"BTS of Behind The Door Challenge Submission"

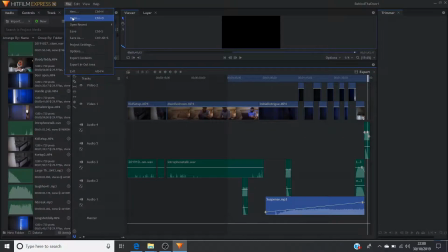16:21 Shall we see if we can open recent?
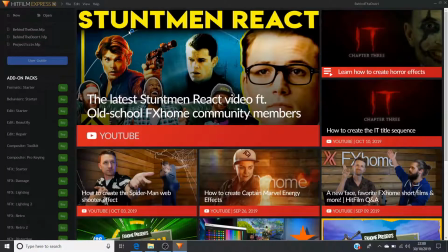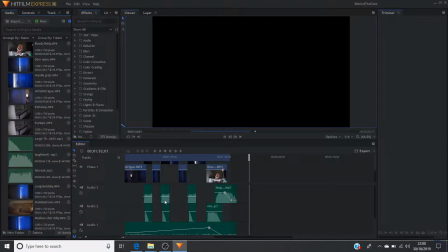16:35 So here you can see what I was on about in terms of there were many more of these creaks and bangs that I was doing.
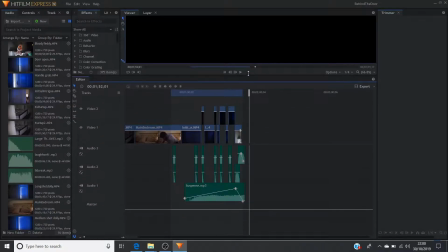16:48 But as I said, after testing them, they just didn't work. They just didn't work. Furthermore, this was actually on the Teddy. There was more of a
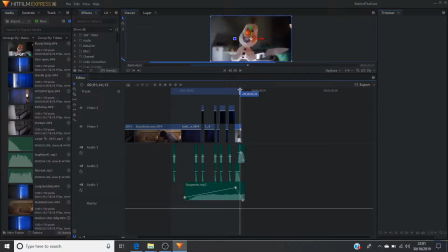16:58 dolly into the Teddy, and then there was actually just a fade out over over a second, which also didn't look. I didn't think it looked as good. There was a bit of a scream and a howl, but the scream and the howl,
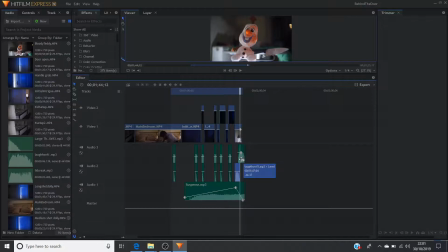17:14 again, I changed it in the last one. I brought them a bit forward to be in line with when you first see the teddy, and then have a creak afterwards, because the creak was what started it off. So it's kind of like coming full circle. And obviously I've got rid of all of these ones in the middle,
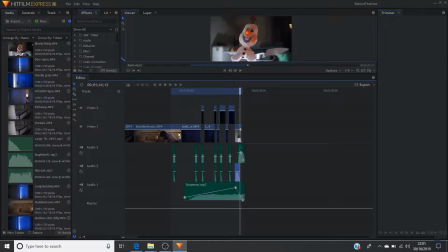17:29 leaving only the first two creaks: the creak that I hear when I'm in the bedroom, the creak when I hear when I've just come out of the bedroom double checking on the kids room, and then obviously the creak right at the end when I discover this crazy ass teddy.
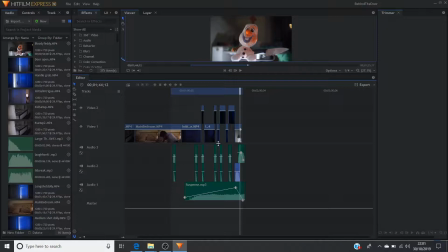17:44 So again, this is to reiterate, your first edit will always probably be not perfect, and it will need working on. There are people who get disheartened in that. Sometimes we think, okay, we're going to edit and that's it, it's going to be done. But you just need to go back in, tweak it.
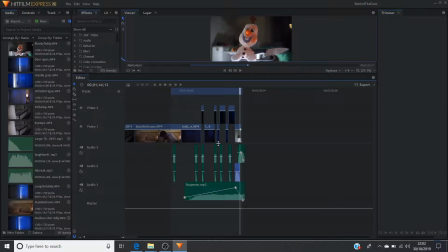18:03 If you've got friends and family, show it to them. Ask them what they think, and ask them to be honest. Sometimes you get people who you will send to them and they'll be like, yeah, it's great, it's great, it's great. And part of it is because they don't do it themselves. So they think anything is great in that respect. And the other thing is they're just being polite.
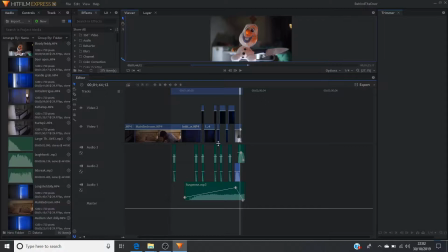18:22 But you want to actually have honest opinion. Now, in my case, the great thing about for me was because I had a test thing that I'd made in Blender, which I actually found was better, then I made basically this. And I showed it to people. I showed it to people and said, which of the two is better?
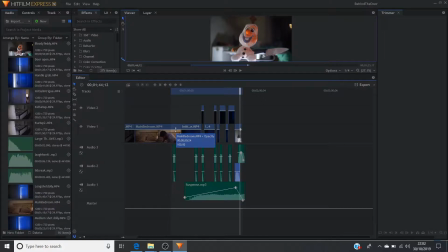18:37 And people were like, the one in Blender raises our attention a lot more than this one. There were other people who liked the visuals on this, but they preferred the tension that was in the other one. And that was what I needed to know, because I needed to know, okay, what was the difference between that and this?
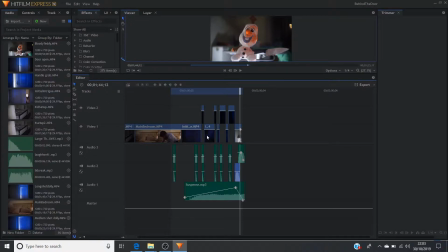18:55 And one of the differences, as you can see, I was saying earlier on, so the clips get shorter and shorter, but here they don't. If you notice, the clip of the door is quite short here,
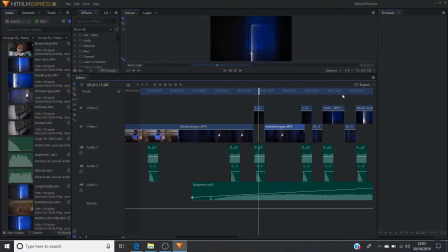19:11 but then here it's quite long. And that was also detracting from it, because 1 second you're only seeing the door, at one point you're only seeing the door for a second or 2 seconds. Next thing you know, you're seeing it for 5 seconds, and after seeing something for 5 seconds, you're kind of like, it's just a door.
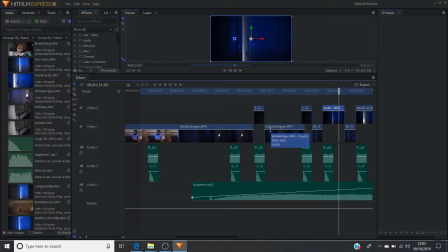19:28 And that's why I went back in and I trimmed these down, I cut them in, and I actually added a few more flips between me and the door, me and the door, me and the door. And as I said, by taking these out and adding that in,
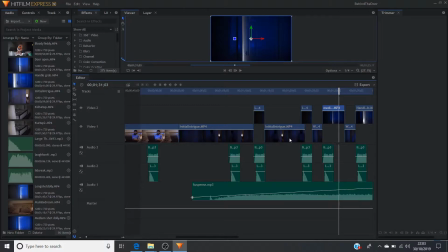19:43 making those cuts and causing that sequential increase in tempo of cuts, as it were, alongside this suspenseful music, I think it added a lot more to it. of course, by all means, the video is up on YouTube, so have a look at that.
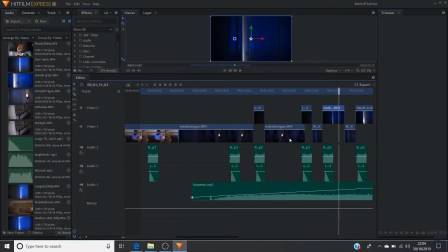20:01 If you have any comments about this video, leave a comment below. Like this video if you enjoyed it. Share it to other people, especially people that you know that might be into making their own little shorts, just so they can see the process that I use, and maybe that will be able to help them. And go head on over and watch the actual completed
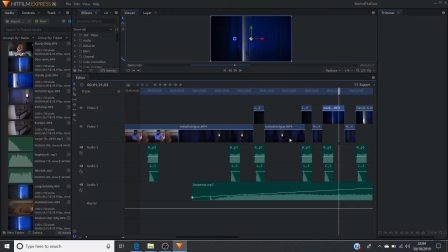20:22 product on my YouTube channel. There will be a link here.